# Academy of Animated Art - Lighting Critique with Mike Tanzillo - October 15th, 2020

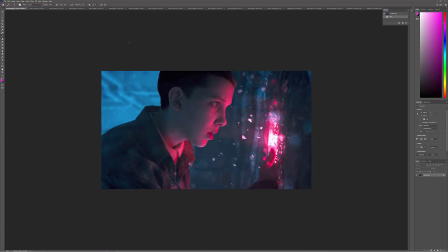7s
Good Thursday, everybody. I hope everyone's doing well. No big announcements off the top.
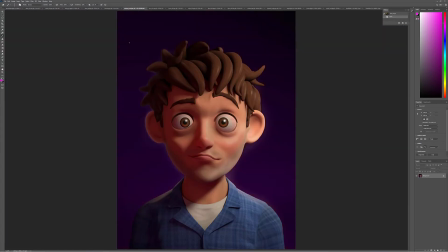13s
Just going to go ahead and jump into some critiquing.
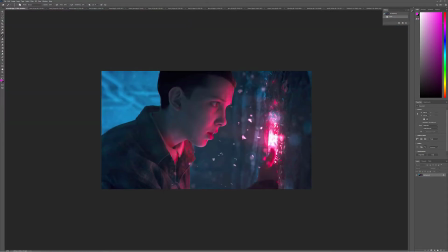16s
I wanted to start off by welcoming Annabelle to the group and appreciate the Stranger Things post that you created here. I haven't seen this analyzed before. This is absolutely beautiful. I love the cool, warm combination, the magenta and the cyan.
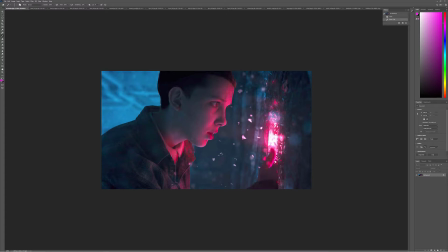34s
Forrest did a great job of pointing out the rim on the thumb and the subsurface that's happening there is a really great reference of that. But the thing that I really like about this is you don't need to know the show,
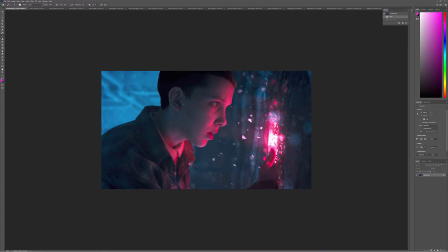48s
you don't need to know the episode or what's going on in the storyline. You know that there's something special behind this hole, and she is mesmerized by it, and you know through the lighting that there's a connection there, because if you're doing this in CG, this is something that you want to do.
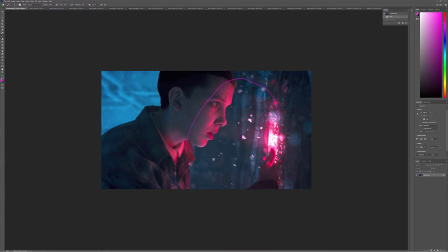65s
You want to engulf this entire region between them with elements of that pink light. So like the way that these particulates in the air are picking up that pink light, and just like the extreme saturation between those 2 points is really important in helping to tie things together.
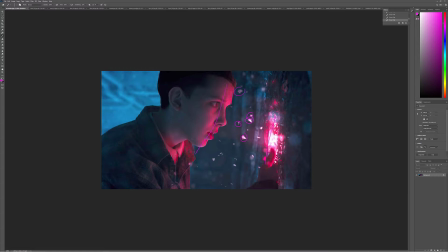83s
Now, additionally, it helps that it helps that like the way that the light is positioned is creating some really nice rim lighting on her and good shaping, because I'm not 100% convinced that this light at this angle wouldn't be coming in more over here. I'm guessing they may have
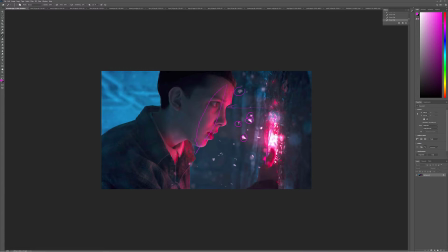101s
like helped alter that a little bit, or maybe she's a little bit closer to camera, like just a shade this way in order to get that look. But I think that works out really well. So this is a really, really good example of
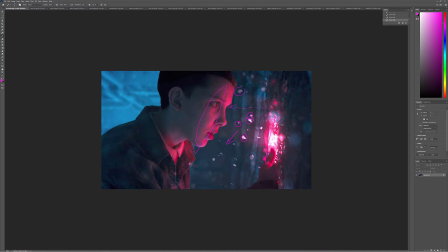113s
good lighting when you're trying to get a character to analyze something small, like they're looking at something, they're looking at their prized possession in their hand or on a shelf or something, making that connection between them, and then allowing a complementary color in the surrounding space to offset that a little bit. So really great job there. Let's go through our haunted house submissions.
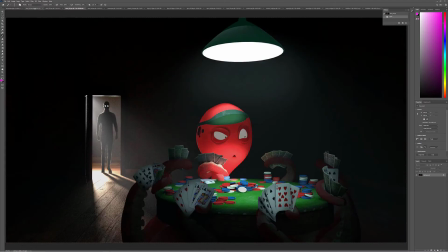132s
So let's start with, so Dani, we've got 3 submissions.
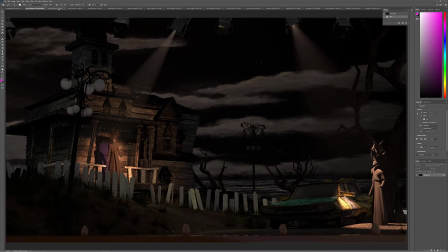136s
Okay, so the question was whether or not you wanted a third element in there, and I don't think it necessarily helps us. I think we should just stick with the 2, because that allows us to create a construct that allows us to go darker in the middle here and then just really focus in on these 2 patches.
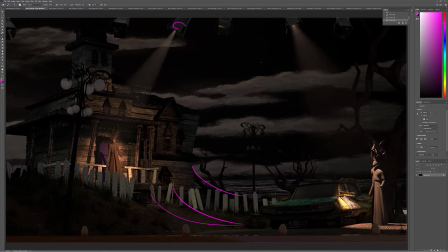155s
So these light sources, again, they like this is, I feel like it would be this big. So the light should be coming out like at about that width. So something you want to try and accomplish there. Something else about that is if it's going to be that big, like, stage shadows aren't quite this sharp.
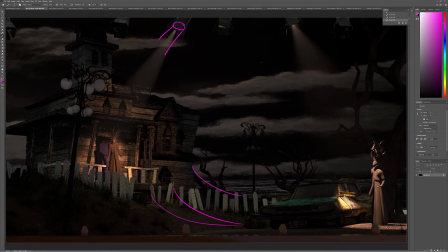173s
There's a little bit of softness around the edge, so I would work towards that.
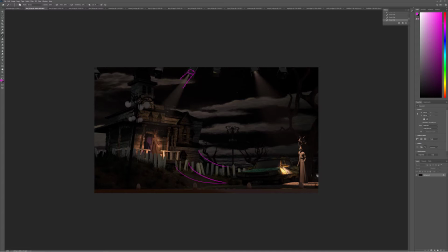177s
And then additionally, it's a matter of, it's interesting because there's a lot of fill light in the middle here. Like this is pretty well lifted. Like the clouds are still pretty white as they go back into space, but like opposite the key side on the character is very dark.
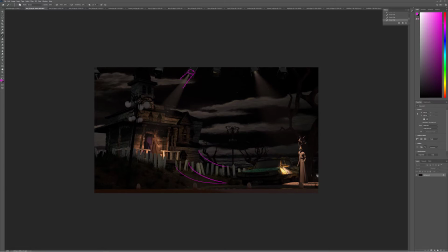195s
So I would, because like this light is hitting the ground and hitting off the car, it's going to bounce around in here. Like all this light's got to fill in. Like, so I would almost create an area light on the ground underneath that would shine up
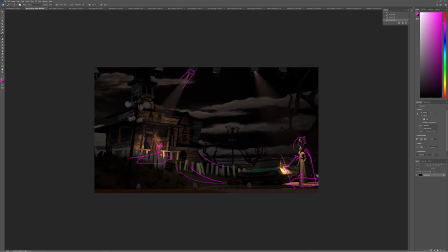212s
and like really kind of fill in that like really bright spot of light. And then I would really take down some of the values in the middle here. Like, don't lose shaping, but overall value should probably come down. And then I would start from that and then build from there.
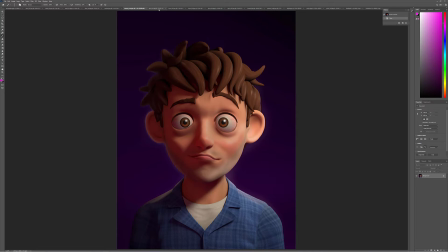232s
All right, so Emma. Okay, so Kyra, yes.
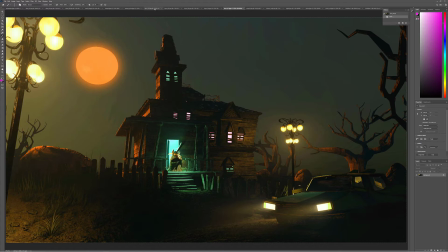238s
All right, so I love your approach to this. I love that you'd like, okay, I want to figure out my color scheme. So let's just like quickly adjust and just do like 4 of them right away, right? Like boom, boom, boom, boom.
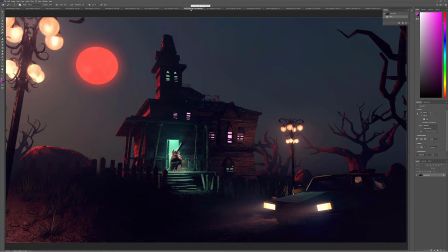248s
And now that like if you, I think this is the one that you decided upon.
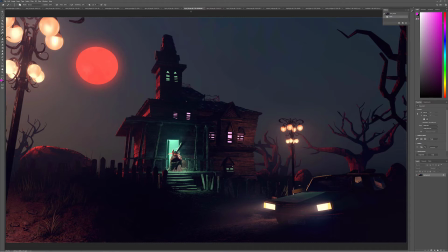252s
Great, and you were asking about next steps, and that's great because like your mindset is in the right spot. Your next step, so I always work big to small, and color scheme is a great place to start. From here, with the color scheme, you're already starting to tell a little bit of the story.
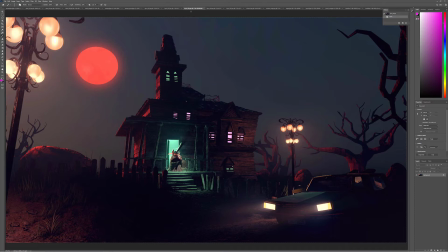268s
Now let's focus in, because we have a lot of light sources right now, which is one of the major challenges of this set. We've got, all this interior light in here. We've got these street lamps. We've got the moon. We've got the headlights. We've got this light over here. What is the most important one?
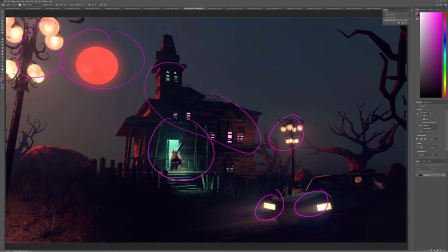287s
What are we doing to drive the audience to the area that we want? I'm not going to say what it is because I'll let you decide that for yourself. But let's say, for an example, if this character, and by the way, great job combining Sir Desmond Rotundus in this.
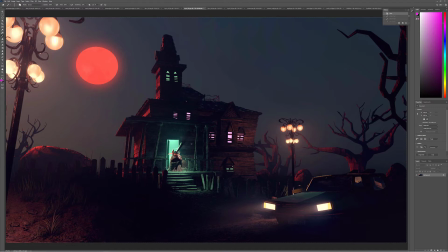304s
I think that's a lot of fun. if this character is your main focal point, then let's figure out a way to get our focus back there.
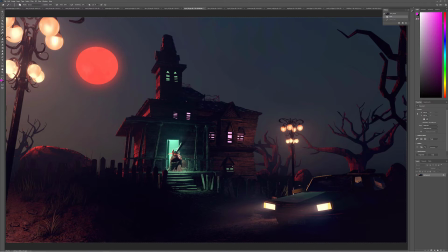317s
Maybe these lights are, like the way, do you see how you have like the diffuse here coming out? Let maybe diffuse these a little bit more so they're not quite as contrasty. Maybe turn off all these lights so that we can focus in here, and maybe downplay these lights or something like that.
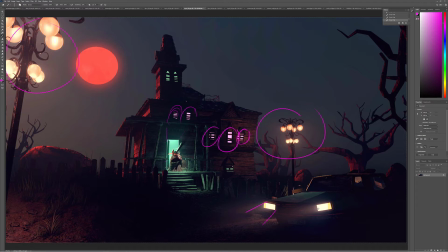336s
So I think that's where your focus should be next, is figuring out and identifying what is the way in which you're going to direct the viewer's eye to the most important element of the shot.
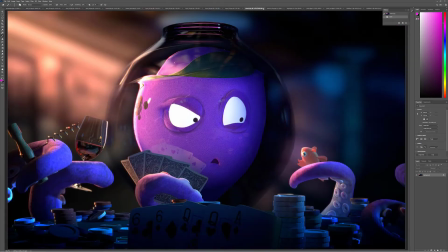345s
And I would go from there. All right, so Mauro. All right, Nigel.
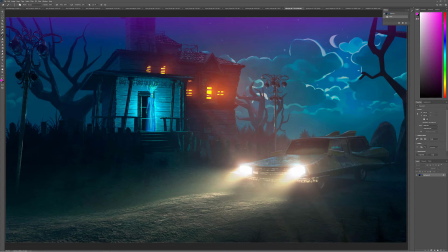353s
Great stuff. I think that the lens flare is now, I love that you've included it. It's just too big. Let's tone it down let's keep it like right around this region here. Let's not allow it to occupy this space, the way that it's kind of coming up in here,
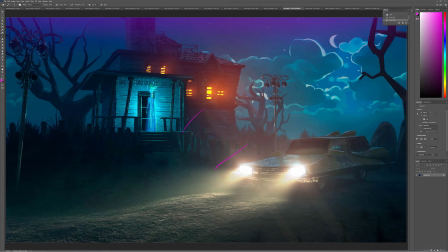369s
because that will, let's keep these the car area and the house area a little bit separate. I think it works out very well that the sky is flipped a little bit. You can still put a slight bit of rim on the house and maybe a little bit over here,
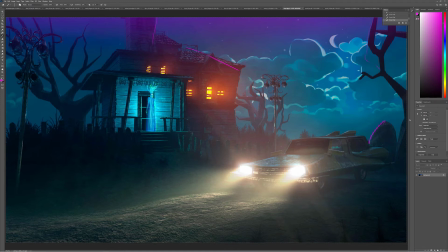385s
just to kind of, like on these rocks, to kind of tie these together just a little bit. But I think that's working really, really well. So this looks like a window.
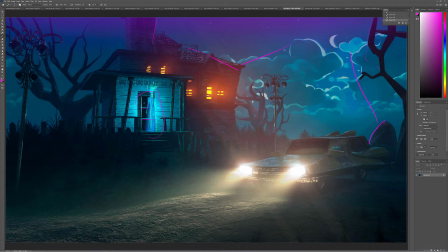396s
If that's a window, like let's put a reflection back there too, or just like a little bit of, like if we can maybe see a little bit of the reflection of the creature in that. And then maybe I would just darken on this side too, just kind of vignette it a little bit.
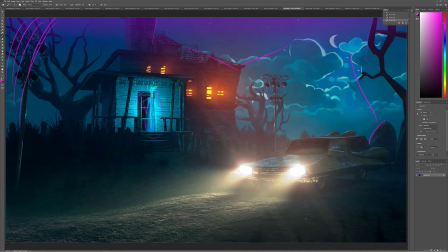411s
But I'm really liking the way that the headlights are spilling out over the ground here. I think that's looking really good. And then maybe just diminish the scale
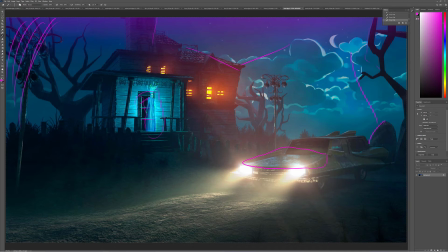424s
on this like noise pattern on the car. It's feeling a little bit big, and also it's just like a little bit consistent. That might be in the map that we gave you. So if you can try and, because it's like kind of just everywhere evenly, maybe try limiting that to certain areas around the car.
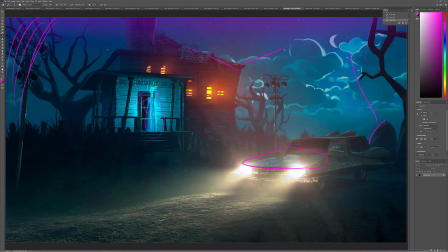440s
Would be a fun little challenge there. But really good stuff. And if you're watch out for some hard shadows in there. Just notice that. And I would encourage you to explore the space a little bit too. So like as you're getting this lighting set up, like try, like I said, try and do a close up on the porch.
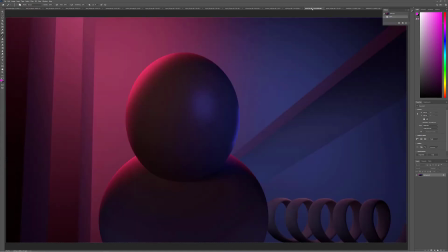460s
Try and figure out some different things there. That could be a lot of fun too. Perle, we'll come back to.
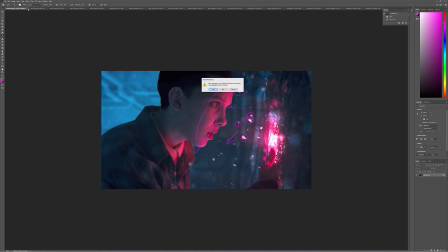464s
Okay. All right. So let's start. Okay. So we got Annabelle. Cool. All right.
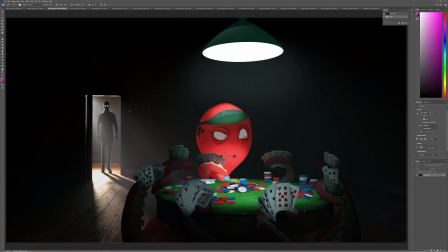471s
Dani, we've done this one. All right. Okay. So with this one of the things I really want to nail down this look, because it's just not, I think there's a way of doing it better, because it's just not shaping out the way that I would want.
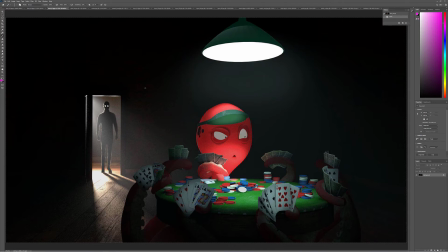487s
Like, I think that we can get, and I was looking at some reference.
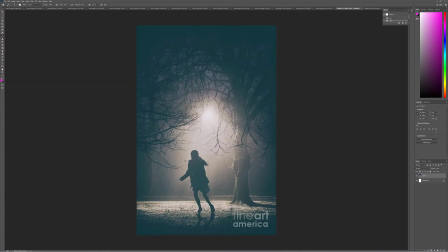491s
So I was looking at a way of getting like a silhouette that's still a strong silhouette read, but like we're getting kind of this color over the top.